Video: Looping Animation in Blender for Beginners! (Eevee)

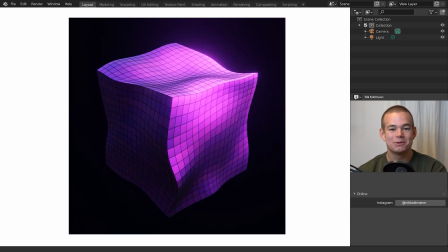0s
Welcome back to Blender Daily.
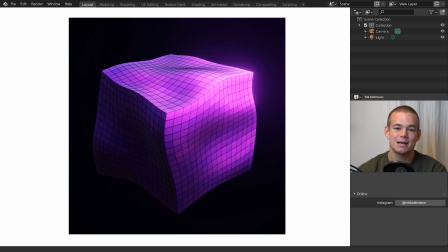2s
In today's tutorial I'm going to demonstrate step by step how to create this looping animation with Blender.
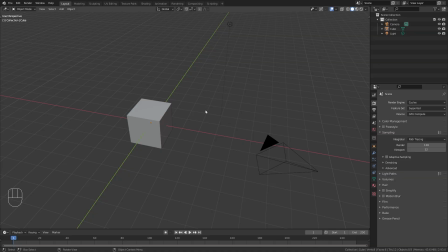9s
Let's get started. As always we are going to start this project with a new scene in Blender.
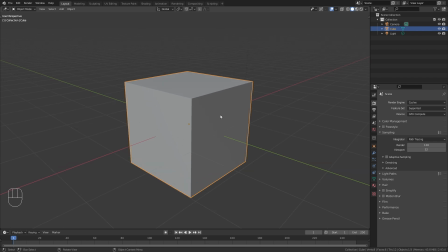17s
And this time we are actually going to use the default cube. So just select it and tap into edit mode with it. Then right click in order to add a few subdivisions and increase the number of cuts to something around 15.
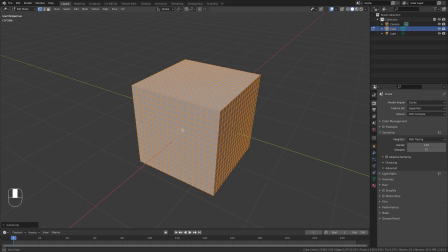34s
We are going to use this additional geometry in order to deform our cube.
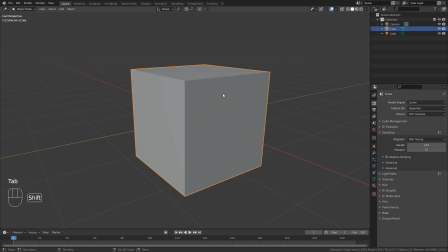40s
So to actually do this let's tap back into object mode and press shift A to bring in a new lattice object.
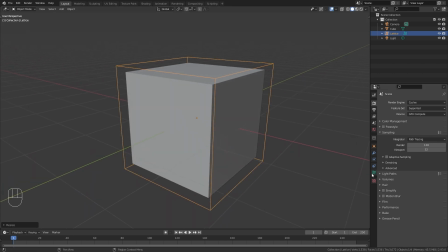48s
Scale it up so that it covers the whole cube and in the lattice properties increase the resolution to 5 cuts on each axis. Now we can select the cube again and add a lattice modifier to it.
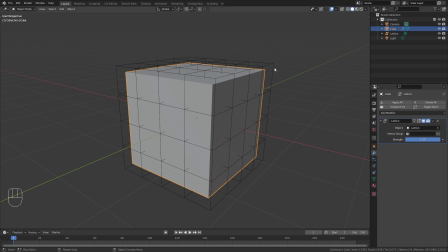65s
For the object we can select our lattice and now we are able to tab into edit mode with our lattice
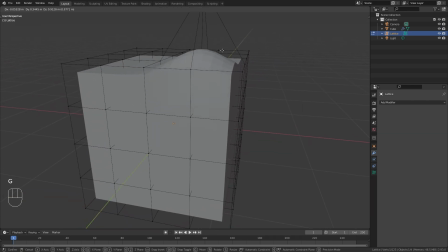72s
selected and when we move those points around you can see that we can quickly deform our cube.
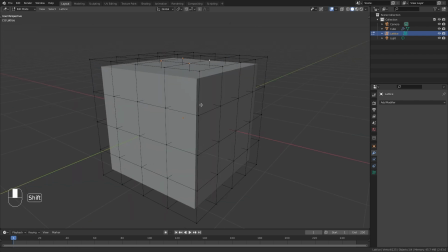79s
We could manually move all those points, however there is a way better and faster method in order to achieve the result we need. For this just press A to select everything, go up to lattice,
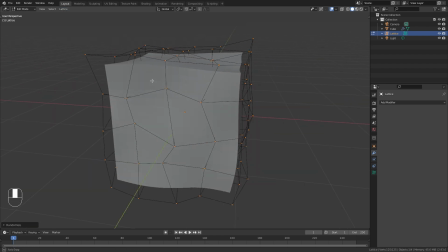92s
transform and choose randomize to randomly transform all the selected points.
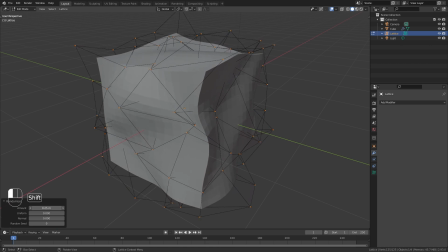99s
We can increase the strength by playing with this amount value. I'm gonna bring it to something around 0.2 meters. You can also play with the random seed values in order to get different variations.
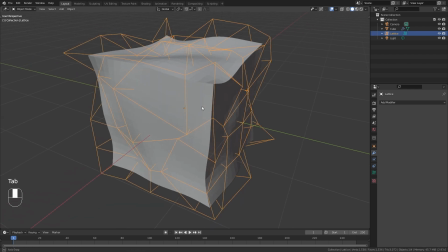114s
Once you have something that you like you can tap back into object mode and once we start to move
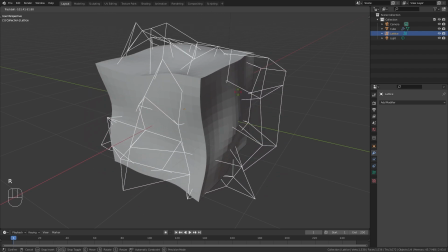120s
or rotate the lattice object around the cube starts to wiggle just like we want it to. And this is exactly how we are going to create our animation.
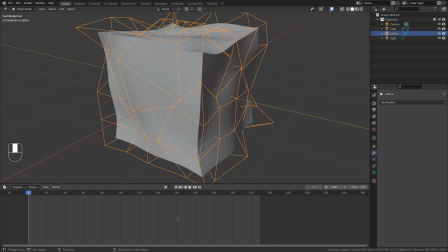130s
So let's open up the timeline and first of all let's make it a bit longer. so I'm going to set the end frame to frame 350. Since we want to make a seamless loop I'm actually going to place the first keyframe on frame 0.
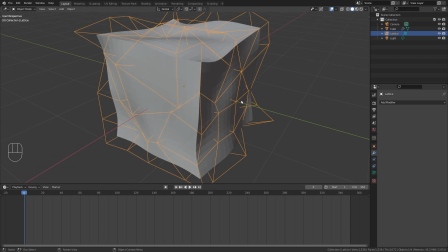146s
So go to frame 0 with the lattice object selected go to the object properties and add a keyframe for the x rotation and another one for the set rotation. Then move the playhead to the last frame and now we're going to add keyframes for a
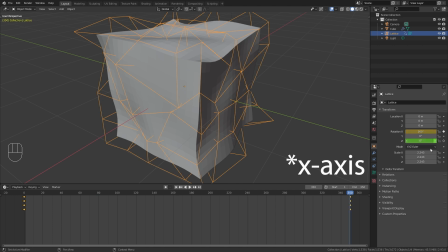163s
360 degree rotation on the z axis and minus 360 on the z axis now we can play the timeline and the lattice object is actually
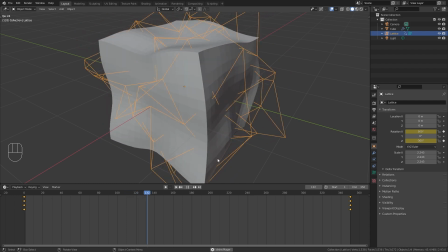175s
rotating and deforming our cube however we have an issue that the
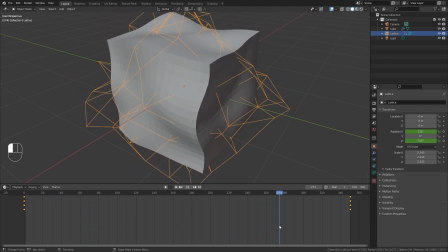181s
animation is speeding up in the beginning and slowing down in the end which doesn't look very good for our loop. So in order to fix this just select all the keyframes and press T to change the interpolation mode to linear.
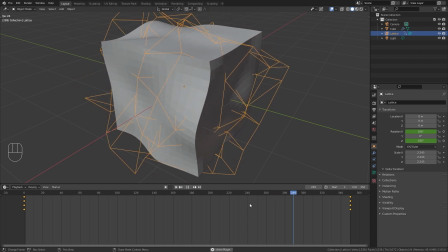196s
Now the animation has a constant speed and our loop works seamlessly. Now we don't really need to see our lattice object anymore so we can just hide it in the outliner.
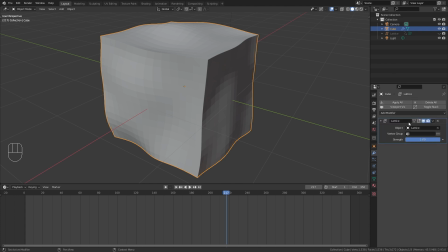210s
Next I want to add one more modifier which is going to be a wireframe modifier.
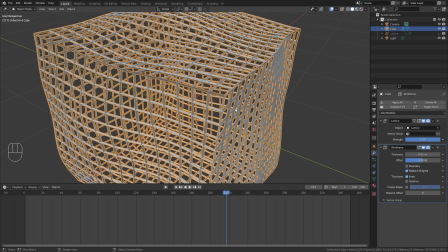216s
By default the wireframe replaces the original mesh. In this case however we want to keep the cube, so just uncheck replace original in the wireframe settings.
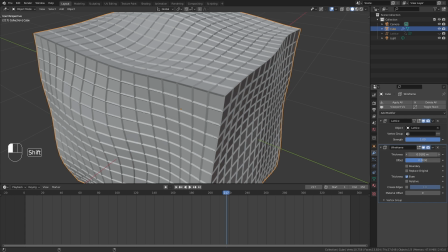228s
And I'm also gonna bring down the thickness of the wireframe.
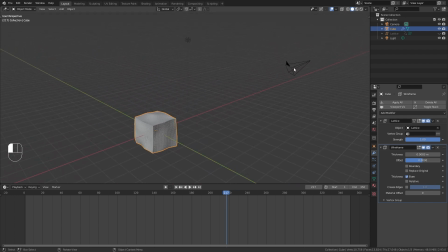233s
For the rendering I'm actually gonna use the default camera that we already have in our scene.